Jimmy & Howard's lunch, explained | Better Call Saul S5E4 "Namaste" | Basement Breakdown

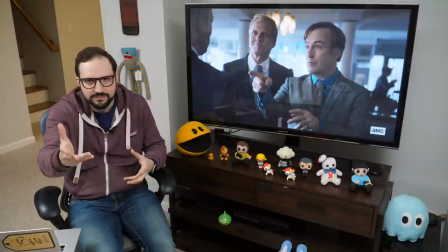[8:15]
Howard can navigate the genteel's fears of the legal world better than Jimmy can.
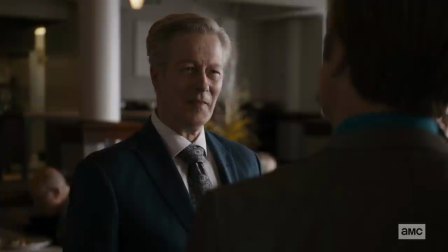[8:21]
We see that in this brief exchange with Judge Lawler here.
Your gavel work is legendary. Uh, thank you? I'll let you get back to your lunch again.
But Jimmy has this showmanship and moxie that could really create a tension around HHM, a talent that straight-laced Howard doesn't have.
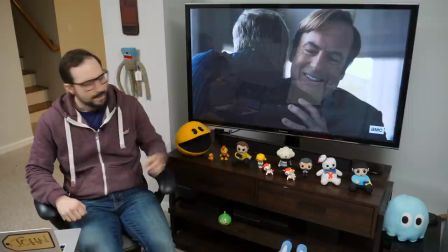[8:38]
It's this harmonious union between two people. Namaste, right? But there's a third person.
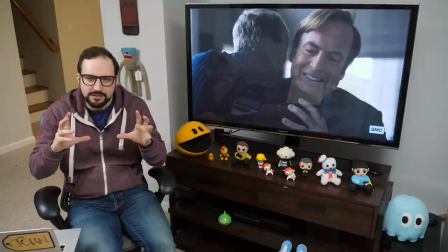[8:43]
Chuck McGill is still present in this dynamic here, and it's shaping the way that Jimmy sees Howard.
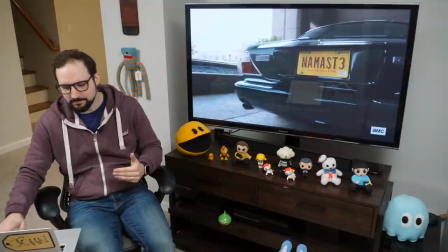[8:49]
The third person makes Howard's vision impossible. Because his license plate doesn't quite say namaste, does it? It says namaste three. And that's just a perfect little visualization of the presence of that third party.
How much for this?
All of this is why, tortured by the dream come true that he can never have, Saul decides that at least he can take Howard down to his level, right? he can bring Howard down to his level of misery.
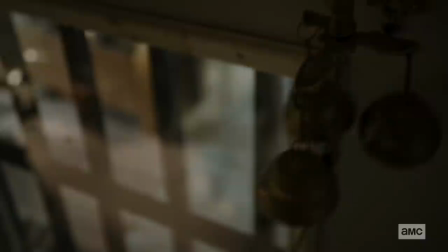[9:15]
So he buys the three bowling balls at the store with the three bells and does his best to shatter Howard's inner peace. We know Jimmy was a pioneer of the Chicago sunroof. Maybe this is the Albuquerque sunroof throwing the bowling balls through the car window.
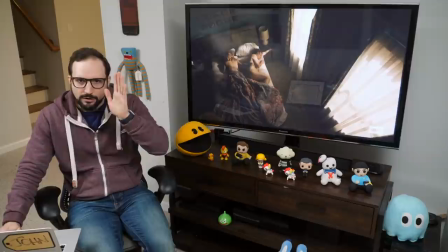[9:29]
Luckily there were no kids in the back seat this time. I want to turn now to Kim. Kim reacts differently in the wake of that bottle-hurling moment that ended the previous episode.
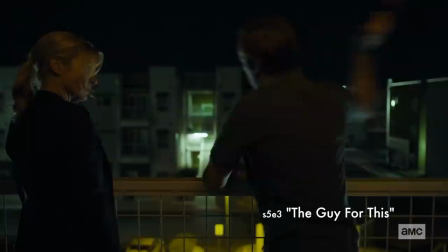[9:38]
Jimmy gets so exhilarated when Kim joins him in giving a middle finger to the world that for him it tends to reinforce his Saul instincts, as if Kim's validation emboldens his lawless side. And we see that in this episode, but Kim's pattern is more often to experience the thrill of transgressing with Jimmy and then pull back.
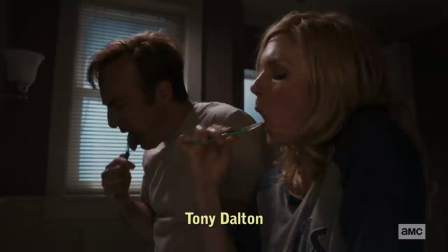[9:57]
For her, fuck the world is a release. And she wakes up from a night of passion ready to put herself back together tighter than ever before.
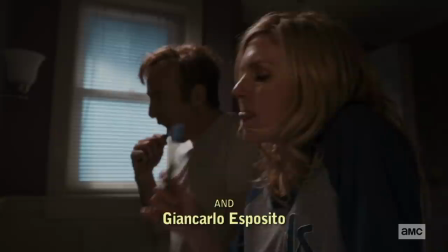[10:06]
I'm really struck by these shots of Kim slowly, deliberately spitting out this mass of toothpaste foam.
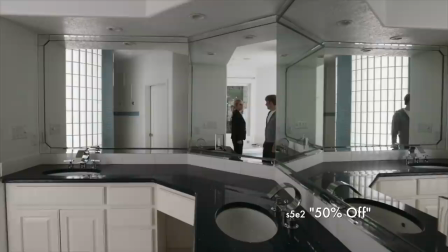[10:12]
I took note of it because Kim mentioned spitting when they were in the bathroom at that White House sequence a couple episodes back.
Two sinks, so plenty of room for brushing. And spitting.
That might be the only line in the whole sequence that I didn't analyze, but it comes up now. And the toothpaste routine is a recurring image throughout the series that gives us a sort of status check on Kim and Jimmy's relationship.
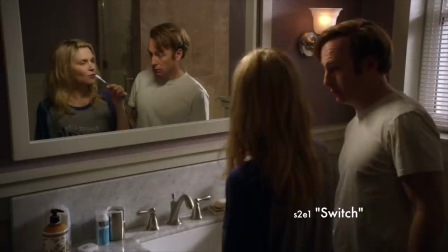[10:33]
In the season two premiere, it's a picture of them happy together, although ominously Kim does talk about how she doesn't want to be infected by Jimmy's germs.
No, that's gross.
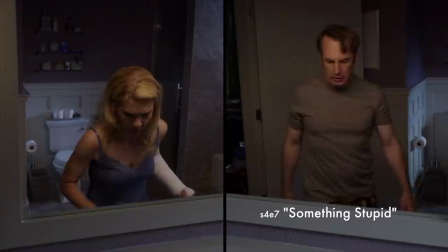[10:43]
Then in last season's Something Stupid montage, we saw them brushing together and then apart to illustrate the growing distance between the two of them.
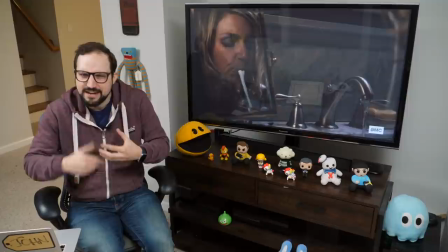[10:51]
And now spitting. This time, the toothbrush scene emphasizes spitting, especially Kim.
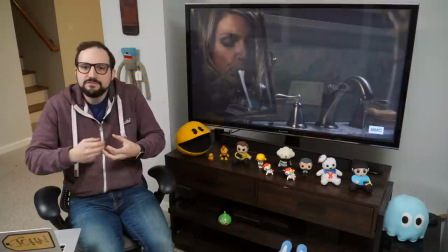[10:57]
She seems to savor her spit. It's almost ritualistic for her. I love the moment. To me, it's this visual representation of Kim's purge. She feels clenched of her lawless side after the beer bottle catharsis.
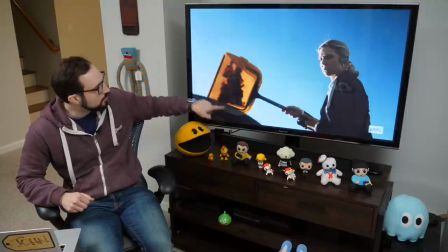[11:09]
And to emphasize the point she cleans up her mess,
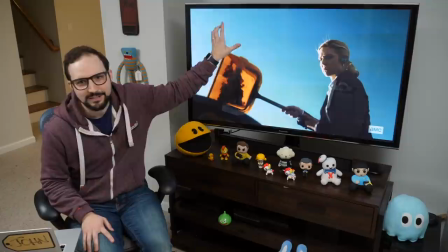[11:11]
we see it contained in this gold dustbin— gold being a color of transgression on the show—against the backdrop of this cloudless blue sky.
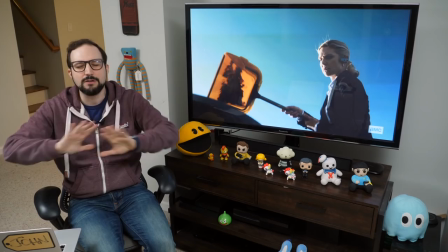[11:19]
And this is Kim's day ahead of her, right? Blue sky. Blue being the color of law and what's right. Kim is going to do right by everybody today. And she's going to do it by talking.
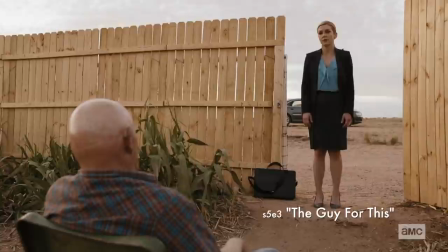[11:31]
I think overnight, her hatred for Mr. Acker transformed into merely another challenge, another opportunity to prove herself.
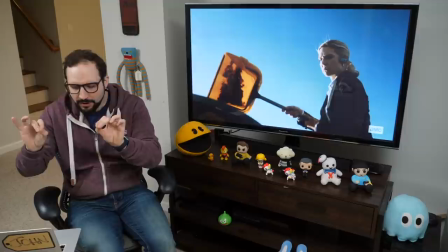[11:38]
Because if she can find a solution that works for both her client and this person who she has every right to despise, well,
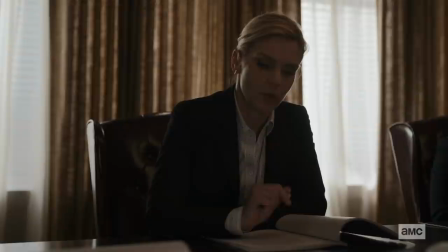[11:46]
then she's practically a legal saint, isn't she?
Paige, there's one more piece of call center business I feel we need to discuss.
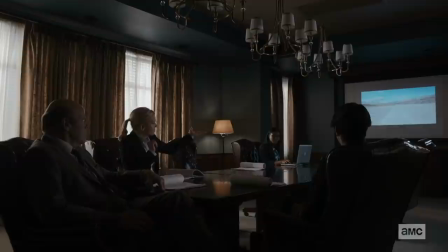[11:53]
So she sets to work, and you have to admire how hard Kim works to find a solution here. This is a good presentation.
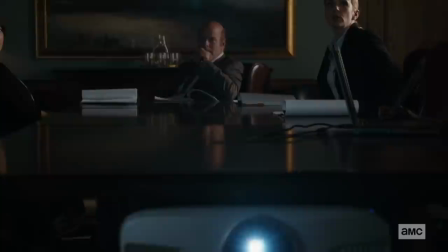[11:59]
She puts on a show. The light of the projector acts as a sort of spotlight here.
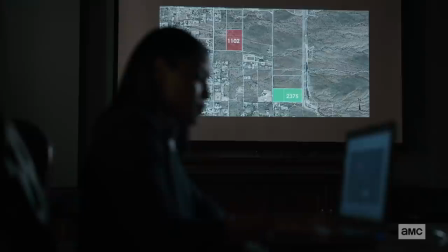[12:04]
She's even using color in a very Better Call Saul way. Look at Mr. Acker's lot is red, and then the alternate site is green.
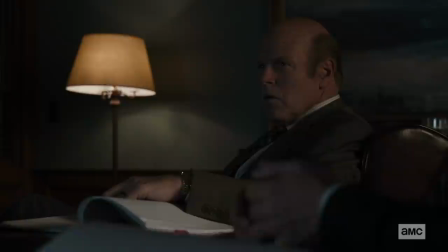[12:11]
Yes, go. Let's go with that one. We see you, Kim. None of this stagecraft matters in the end, though, does it?
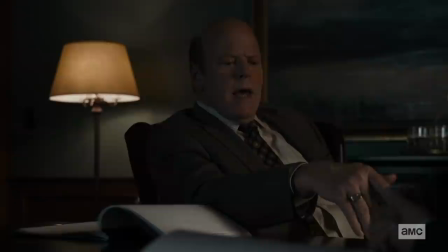[12:17]
Because Kevin Wachtell, the bank's CEO, he doesn't even understand her premise.
Is lot 1102 our land or not?